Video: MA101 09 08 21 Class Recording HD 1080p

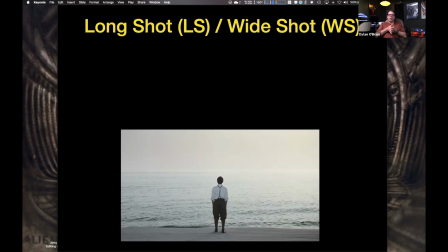86:49 So now we're in the long shot, which is LS, and it can also be known as a wide shot, WS.
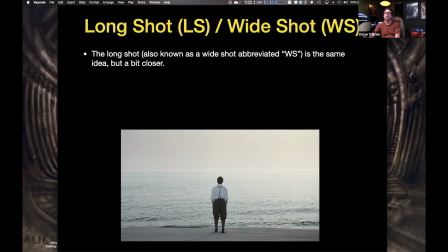87:03 So the long shot is kind of a bit, it's still showing the environment, but a bit closer. So if your subject is a person, his or her body will be in view, but not filling the frame.
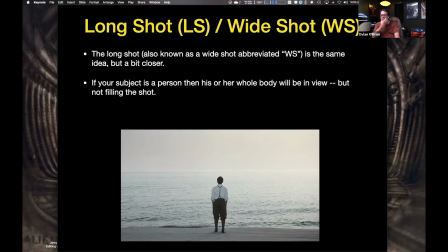87:20 So if that extreme wide shot, that long shot was this, big, huge world where we see, the whole environment and our subject are tiny little dots. Here, we're starting to come in. We're starting to get a little more personal. We're our subject, but we're still putting preference on the environment.
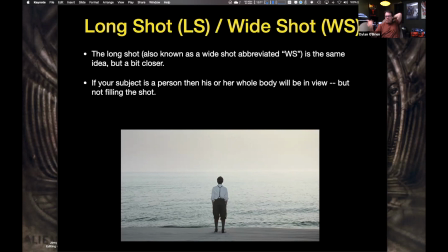87:39 The environment is still the leading thing in the frame. That's what's dictating everything. So here on the beach, showing we're nothing but him, this person and the beach, showing the isolation. Maybe there's nothing there but the ocean, and maybe they're stuck on a beach somewhere.
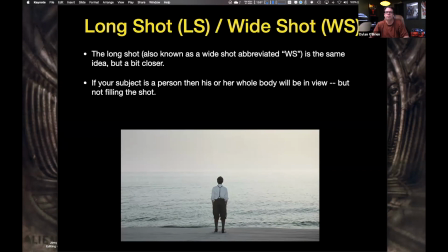87:55 I don't remember. But it's still about the environment first. The environment plays key role in this shot. So of the many camera shots, a long shot builds up distance and location.
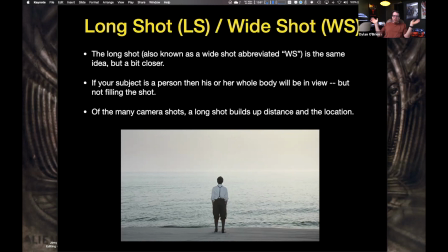88:12 So I can use that super extreme shot set up. I can jump to a long shot to show my character in the environment. Now we see a little more detail on our character to know who they are, but we're still focusing on the location.
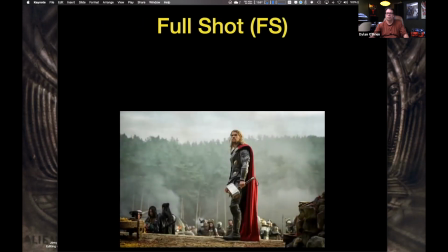88:32 Okay, full shot. Look at Thor all ready to go with his hammer. So now we're talking about camera shots that let your subjects fill the frame while still keeping an emphasis on the scenery.
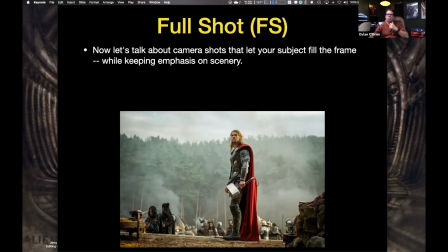So in these type of shots, full shots, the camera is close enough to capture your subject's basic appearance.
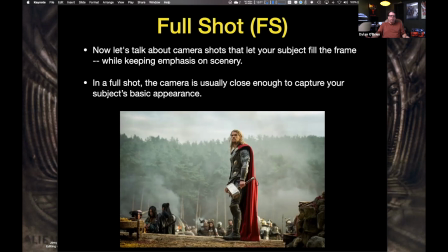89:02 So these are pretty important shots in filmmaking, because I still want to see the environment. If I spend all this money on building sets and locations and props and extras and everything, I don't want to shoot the whole movie in close-ups and extreme close-ups, because I just wasted all the money on the shots,
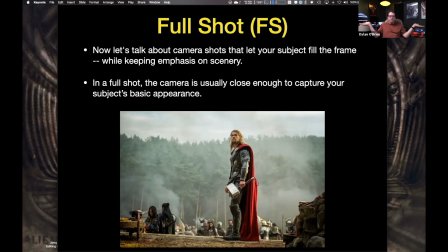89:21 on the locations. I'm not going to see them in the shots. So the full shot still gives us enough information that we can see detail and emotion and stuff in our characters, but still connect them in the environment and still see the environment.
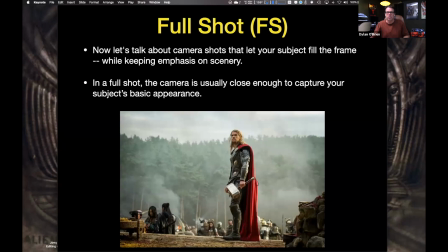89:36 So a lot of movies, action movies, you'll see shots like this, and they'll jump between the full shot and the close-up and medium shot. But I'm going to put these in because if I spent money on location, I want to see it.